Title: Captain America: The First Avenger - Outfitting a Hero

It's almost an unfair advantage we have at Marvel Studios because we've got all of the comics and the best comic artists in the world have worked on our comics,
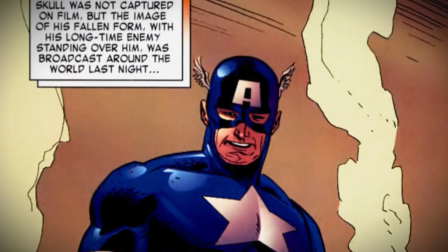0:14 so we have amazing inspiration to start from. We also have the best artists working in film today here on staff at Marvel Studios that work from production to production and led by Ryan Minerva. One of the most exciting things about Captain America was trying to find that balance of, you know, period to heightened Marvel-ness.
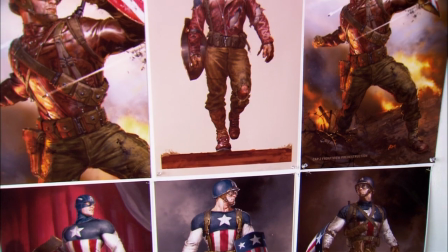0:30 To try and find a way to make Cap feel real and that he would have existed back in the day.
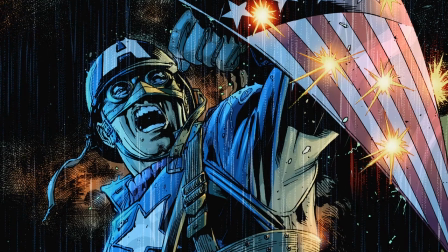0:34 Ryan Meiderning is very good about going back to the old books and pulling reference and standing next to the costume designers and saying, This is where I started from.
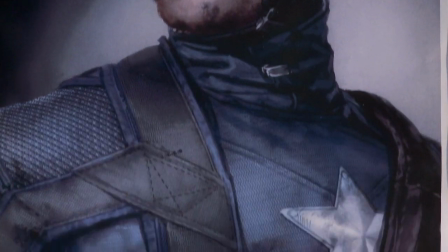0:41 There's thinking behind here. This strap isn't here just because it looks cool. This strap is here because this is where this would go and this connects to this.
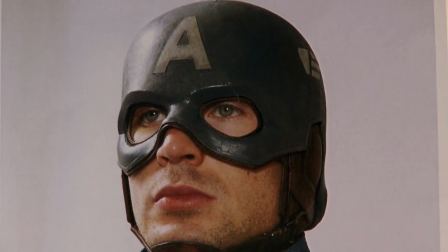0:47 And once you come at it from a practical place like that, everything else falls into place. The original costume for Captain America has been classic. There have been attempts to redesign that costume over the years, and nothing has ever been as wonderful and as classic as the original.
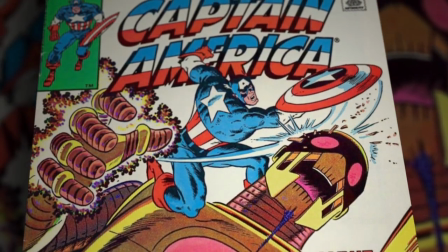1:01 It's a real tough design to beat. It's almost perfect.
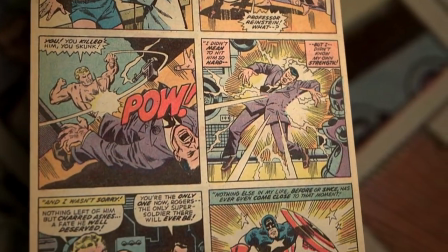1:04 The classic Captain America costume, the one that has been in the comics for so long, is a brilliant rendition of a costume, and the fact that it has survived since the 40s without significant change says something about it. I think every artist who sort of leaves their mark on Captain America over the past few decades understands that there's sort of essential ingredients of the costume.
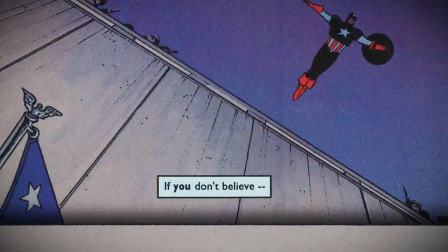1:24 The color motif for one, the stars and stripes for another.
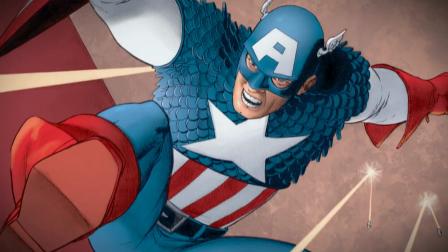1:28 I really feel like the stuff to be gained is look at the research in Revlon and find iconic key moments that really make a movie his.
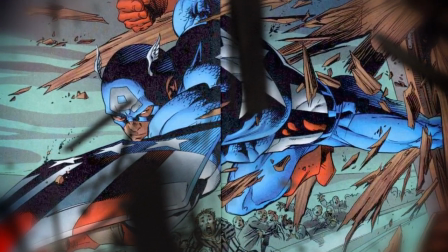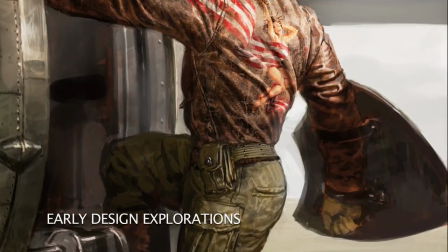1:40 One of the biggest problems that we'll have as concept artists is that we're working in sort of a vacuum of, how do we make this guy look as great as possible?
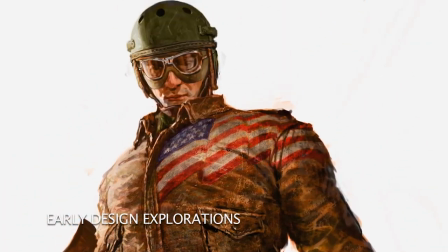1:47 And that doesn't necessarily take into consideration the real actor's body type.
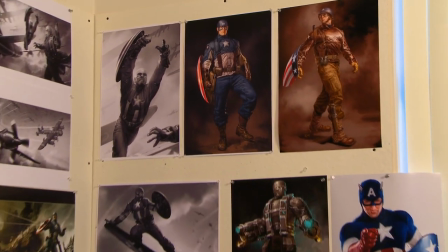1:51 It becomes a difficult challenge, And I think that a lot of the stuff that we try to do is just make a really amazing-looking costume. Initially, when Captain America becomes Captain America, he's not released to go off and fight right away. He's used kind of as a propaganda tool.
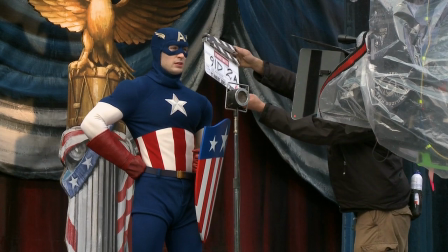2:07 He's in this very silly Captain America costume. You know, it's tights.
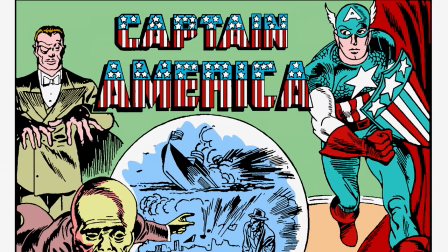2:11 When you sit down and really step back and look at the Cap costume in the comic books, it's not a real practical costume to try to do it.
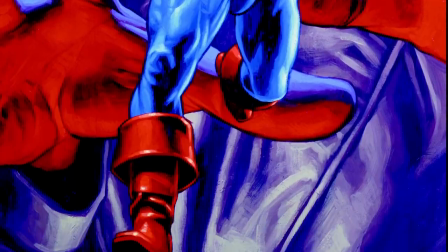2:17 Like, the two things that people always allude to are these bell-bottom pirate boots, which were there for years. and the wings that are on the cowl, and they're not, they don't work.
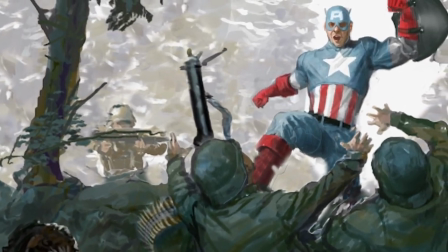2:26 One of the things that that suit was particularly interesting for the Marvel guys was to try and actually get a full-on version of Captain America on screen.
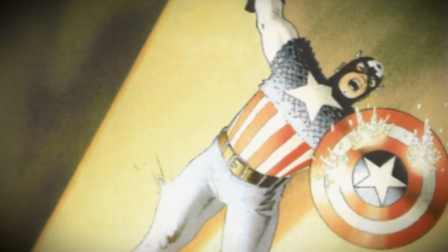2:35 The treatment of incorporating the original comic costume into the entertainment USO of it all into the movie, it's a respectful nod to what was designed in the comic books, but also put it in a very realistic place.
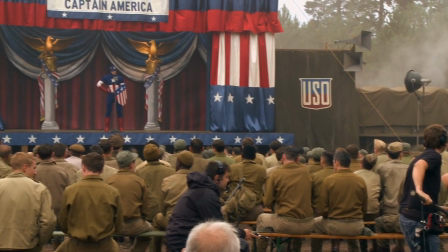2:46 And then the evolution of what that costume becomes in the movie and how it works in a practical application ...for someone who's fighting in an action-adventure. It works really well. They did a great transformation, but it evolves kind of through the movie. When we get to the final suit, you do have the stripes.
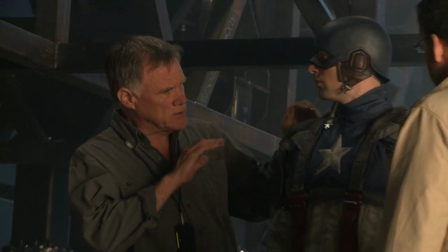3:01 You do have the red, white, and blue. But there are, you know, subtle modulations to try and make it feel real. And that USO suit is basically an unadulterated version of Captain America's. You can't have him really step out of the pages of the comic book onto the screen.
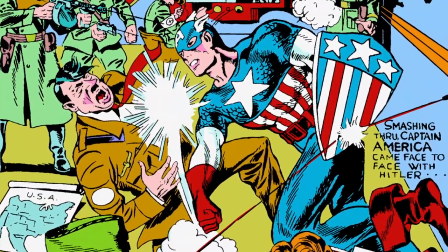3:14 You have to interpret the visual palette that you've got from the comic book... ...and put it on the screen.
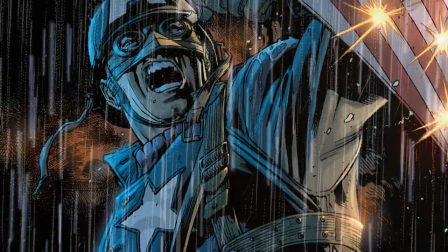Then there's the Bucky rescue outfit. He has some of the uniform on. He has the shirt with the star.
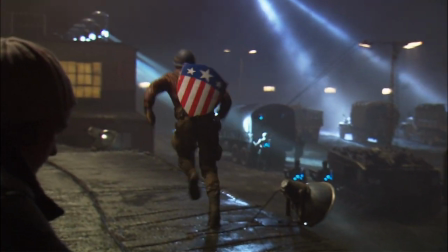3:29 He has the pants, but he borrows a leather jacket, he borrows a helmet, he takes a gun.
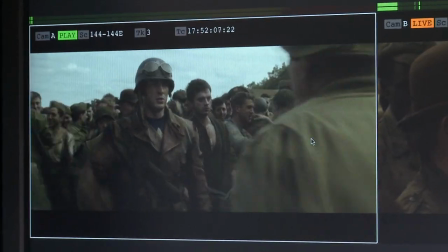3:33 And when he comes back after freeing all of these men that have been imprisoned by Hydra, and he's now the hero, it's decided, you know, this costume, it's not only me they were clapping for, they're clapping for the costume. And that is the connection between his stage costume and what later happens to be his cap costume.
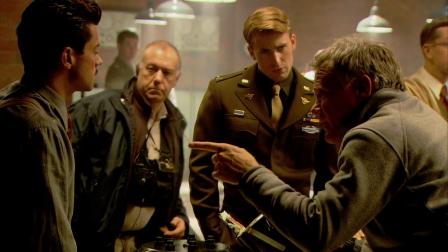3:50 And he has some design ideas for the costume, which he gives to Howard Stark, and Howard Stark then implements it and what you see is the coolest costume.
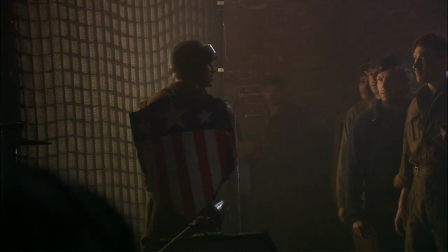3:57 The decision to keep the colors, perhaps slightly cooler than on stage, is his because he sees how much it's valued by other people.
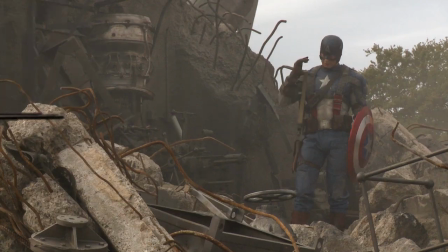4:04 So we didn't just want to give him cool tech for the sake of giving him cool tech, we wanted him to want it and own it for emotional reasons, for character reasons. I think it's timeless. Even though it's set in a period, it could be used even today.
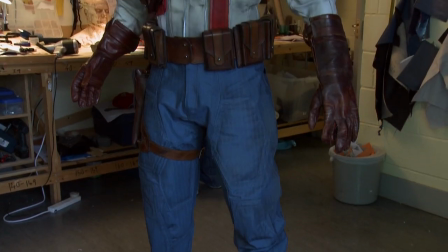4:16 That cap costume, producers didn't want to have anything, obviously, out of Fortis. Not connected to reality of Fortis. The suit's actually made out of mostly nylon.
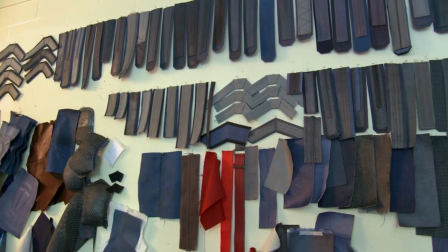4:28 There's some canvas in there, but it's made out of stuff that the military would make straps. We were trying to get more of like a Kevlar weave sort of feel to it, so it would feel like an actual battle suit.
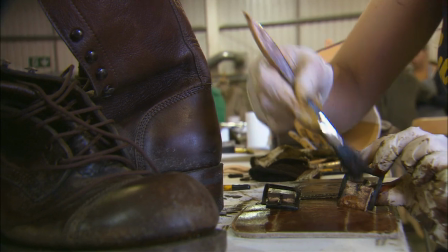4:42 The big point about the suit is that it's come from a world of work wear, And it's come from a world of battle dress and that it really should
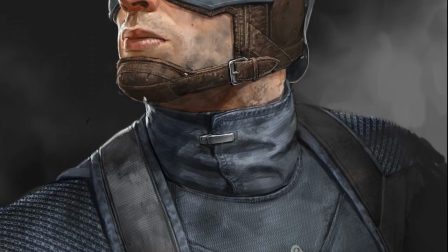4:50 be as functional as possible It's a combination of superhero costumes and a soldier costume and that I think was the
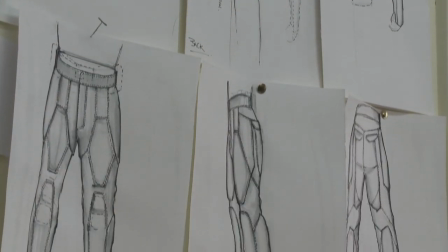4:59 Challenge to achieve that and also constructing these costumes because they have to move They have to
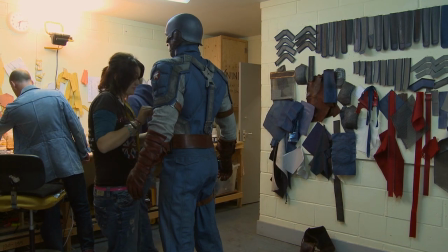5:07 be costumes for action here So finding a way of constructing it so it works on the actor,
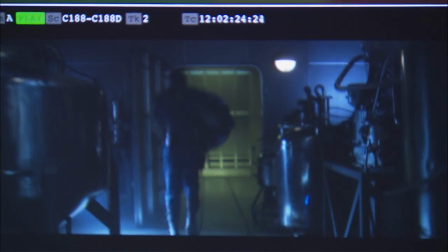5:15 is comfortable, and looks good on the screen is difficult. We're doing illustrations, usually trying to figure out the look of the character up front,
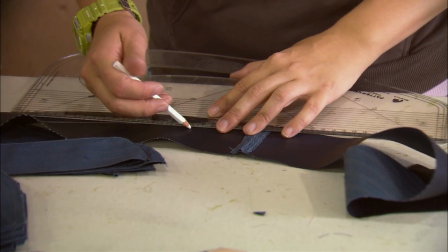5:23 and a lot of the functionality stuff comes when they actually do prototyping and figure out, you know, what does Captain America actually have to do on screen. Chris has been very aware of what he needs to get out of the suit, and the minute he was in anything that was like a finished suit, literally jumped around and moved as much as he could, and naturally quite rightly concerned about the range of his movement. That went through a lot of different stages.
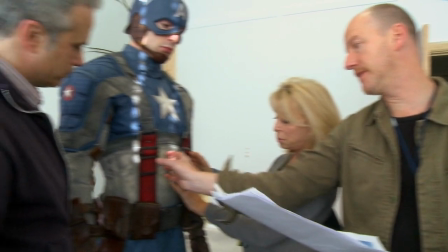5:43 Obviously, there's a lot of people involved in making the suit who worked very hard on it, and I would just kind of come in every couple of weeks and try a new outfit on,
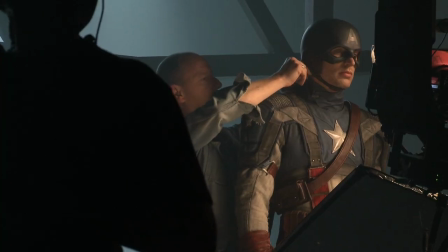5:50 and they would poke and prod and measure and cut, and I'd kind of stay out of it, and then finally they got it where they wanted it.
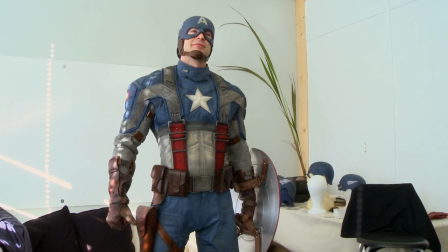5:56 This is the best version. Absolutely. First time putting it on, you just think, this is kind of cool. I'm Captain America. This is fantastic.
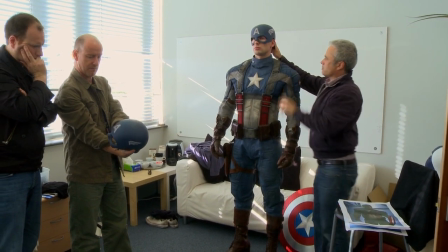6:04 The helmet design, actually, when we first saw it on him, and it actually worked better than I had expected that it would. And he's got such a great jawline that it worked out great. His helmet is based on the flying helmet.
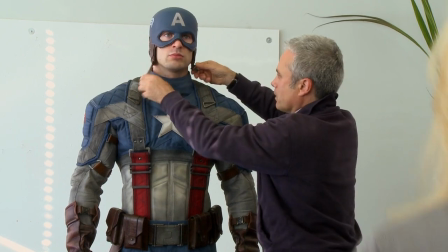6:16 So you can see the leather around his face. The straps are really like paratroopers' helmet stripes.
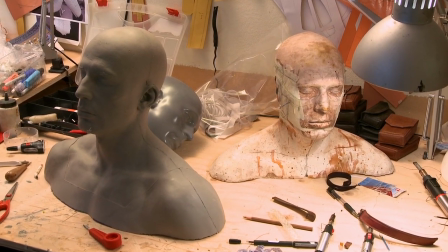6:22 We started with a sculpt based, obviously, on Chris's head. And then that sculpt was taken, and it was flipped digitally on a computer to cause perfect symmetry.
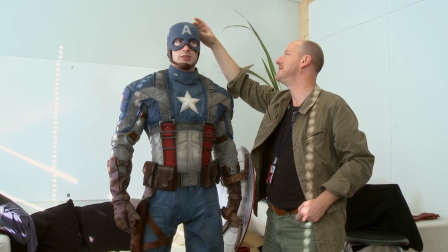6:31 Because, in fact, he's got quite an open eye area, which Chris likes. and I think everyone's liked in the development because it allows a lot of expression.
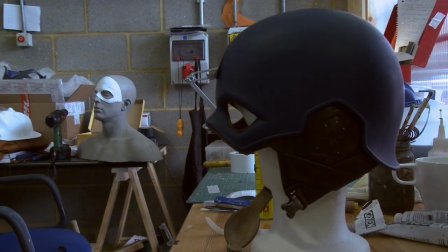6:39 It's like designing eyewear or anything else. In some ways, the helmet is best created bespoke on the human face, which is far from symmetrical,
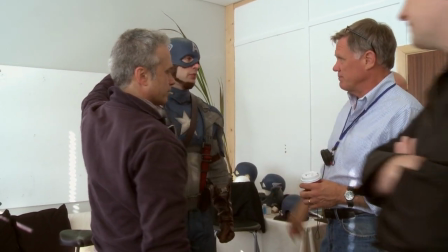6:46 but you would end up with such an open eye area, it would look very asymmetric, so we flipped it on the computer. It's a urethane casting.
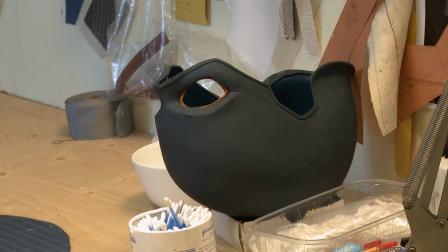6:53 The colour of the helmet's actually built into the urethane. There's some finishes and processes.
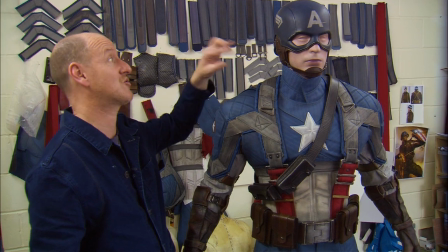6:57 We're just trying to sort of fine-tune each helmet to Chris because I can assure you there's straps and there's donuts of foam and stuff on the inside of that, keeping it in place.
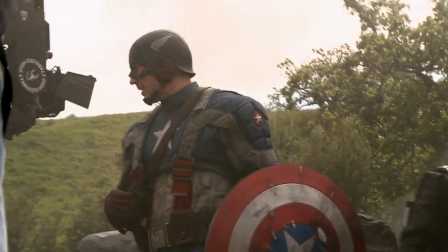7:05 It's an emblem for the whole way that the suit's been developed in that sort of low-tech, high-tech way. If Captain America's an icon, then the shield is the icon of the icon. Much like the outfit, it's not an obvious weapon.
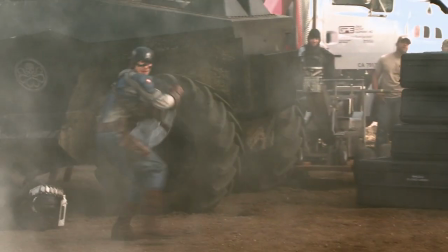7:21 It dawns on him like, I don't need a gun. This thing is amazing.
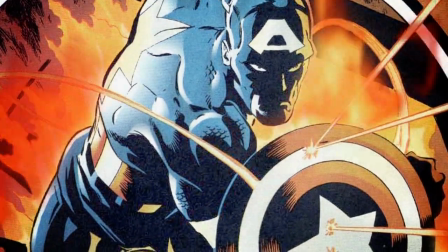7:24 Obviously, aside from just being a symbolic weapon, that he's there to metaphorically shield us from harm and the bad guys,
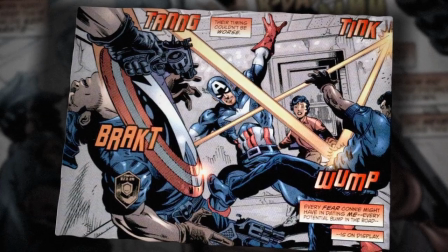7:30 the shield also became a very cool weapon for Captain America, especially when they went from the triangular shape to the more round shape.
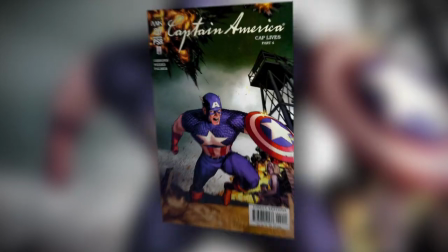7:37 A triangle is not a very practical thing to use as an offensive weapon. And the comics realized that they went to the circular shield because he could throw it and be like a frisbee and come back.
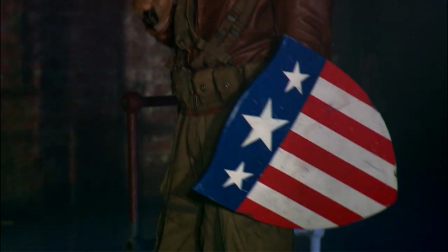7:45 And they show that evolution through the movie. Making it circular gave him the opportunity to really do things visually with it, to bounce it off walls, to throw it around, to have it returned to him.
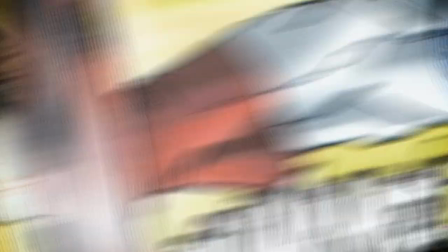7:56 And in the comic, this is all important, the visual aspect of it. 600 issues into the Cap comics.
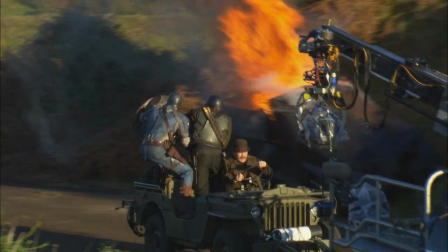8:02 He still is able to do things with the shield you've never seen before. And it is always the challenge of our movies to bring that two-dimensional image to life in a three-dimensional film.
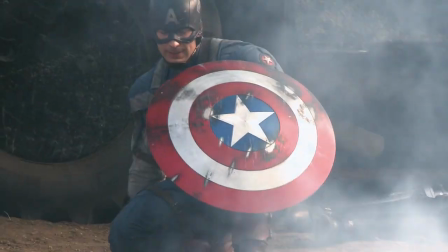8:10 One of the things I tried to bring to the design was some sense of realism. We wanted to try and bring some depth and give the camera something to play with with reflections and really cool battle damage. The shield's made of vibranium, which is stronger than steel but three-quarters of the weight, which makes it very good in battle.